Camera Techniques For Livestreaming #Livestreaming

hi everyone don't forget to subscribe to the button below because today we're gonna talk about all about how to make your live streams pop and we're gonna talk about camera techniques and how to make your camera and all your shots look absolutely perfect when you live stream so tune in because we're gonna
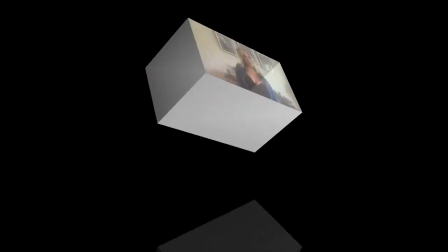(0:21)
talk about it right now hi everyone and welcome to OTRC TV don't forget to subscribe at the bottom because we're gonna to talk about camera, camera angling, and how to shoot the live stream and do it correctly. Okay, right now I am talking right into the lens. I have a medium shot, okay, and I don't have a lot of headroom right in there. So this is one of my live streams and how to live stream and camera positioning and how to live stream standing up. So, and my camera is now horizontal so this is if
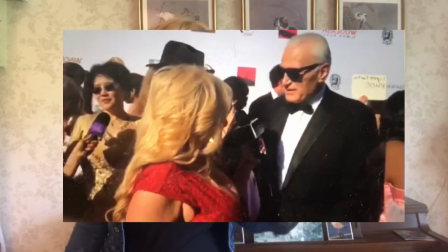(0:59)
the person was standing I have enough room here and if they were standing here I have enough room over there which makes my shot pretty close and pretty tight so I'm able to interview them right there and have a nice tight shot and professional shot now those who are shorter okay and they find that they are a little shorter and they're looking up to people when you're interviewing okay you might want to stand on like an apple box or some type
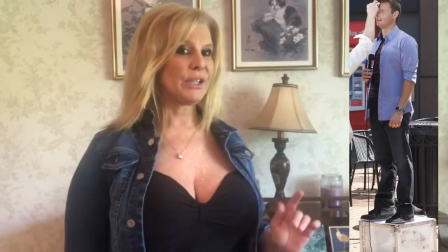(1:29)
of crate box get your eye level it's very important okay so if you'd
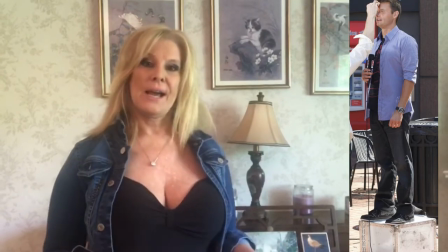(1:34)
like to check up Ryan Seacrest does that okay he stands on a box when he did
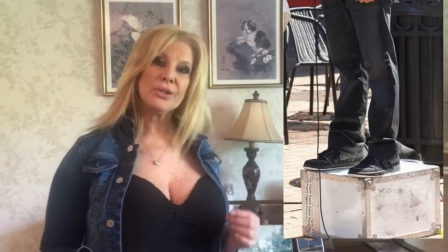(1:38)
American Idol and he was able to interview at eye level so you never want to distort your shots you don't want to distort them you don't want to make them like too hot I'm just gonna hold
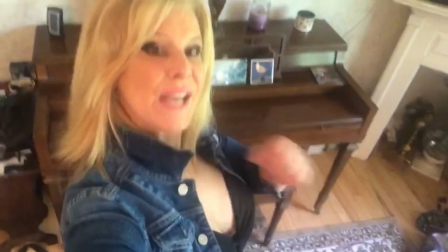(1:52)
it up hi how you doing today we're with and it makes me look short and
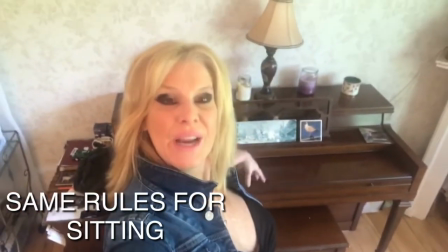(1:59)
it makes it look looking down and everything and really honestly
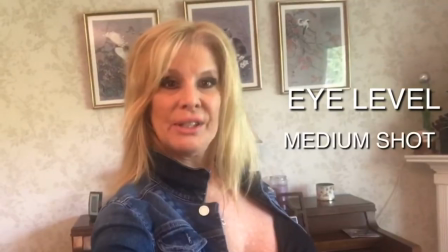(2:05)
everything should be I love it I level is professional make sure that you place your cameras I level and that you have enough in your shot like
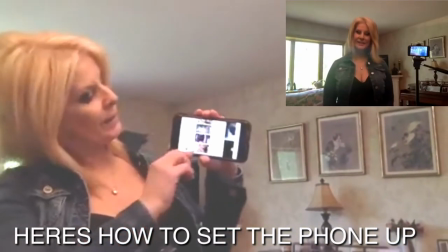(2:18)
this on the tripod. Once it's set up on the tripod like this you're gonna push your Facebook right and you're gonna push
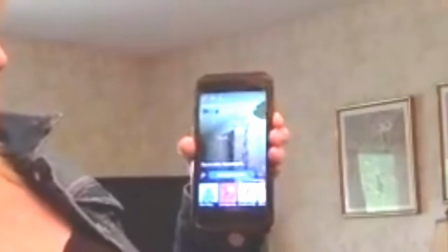(2:26)
to go live right on your Facebook but in order to go live you need to turn
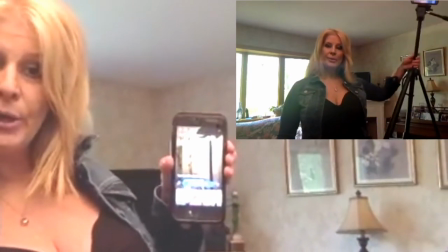(2:33)
your tripod okay so if you're like this it's going to be a
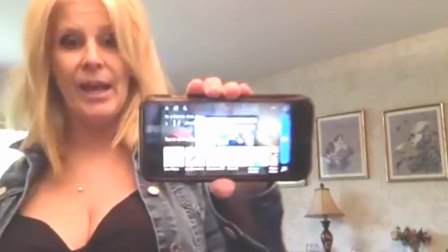(2:38)
vertical so you need it to be actually like that and that's the view that you need. What works for you guys is that you can understand live streaming a little bit more live streaming is not always the easiest but you want to make sure that it's professional and that you're you know close enough to your interview or the person that you're interviewing and that you have enough space with the camera subscribe to the button below and subscribe to otrc tv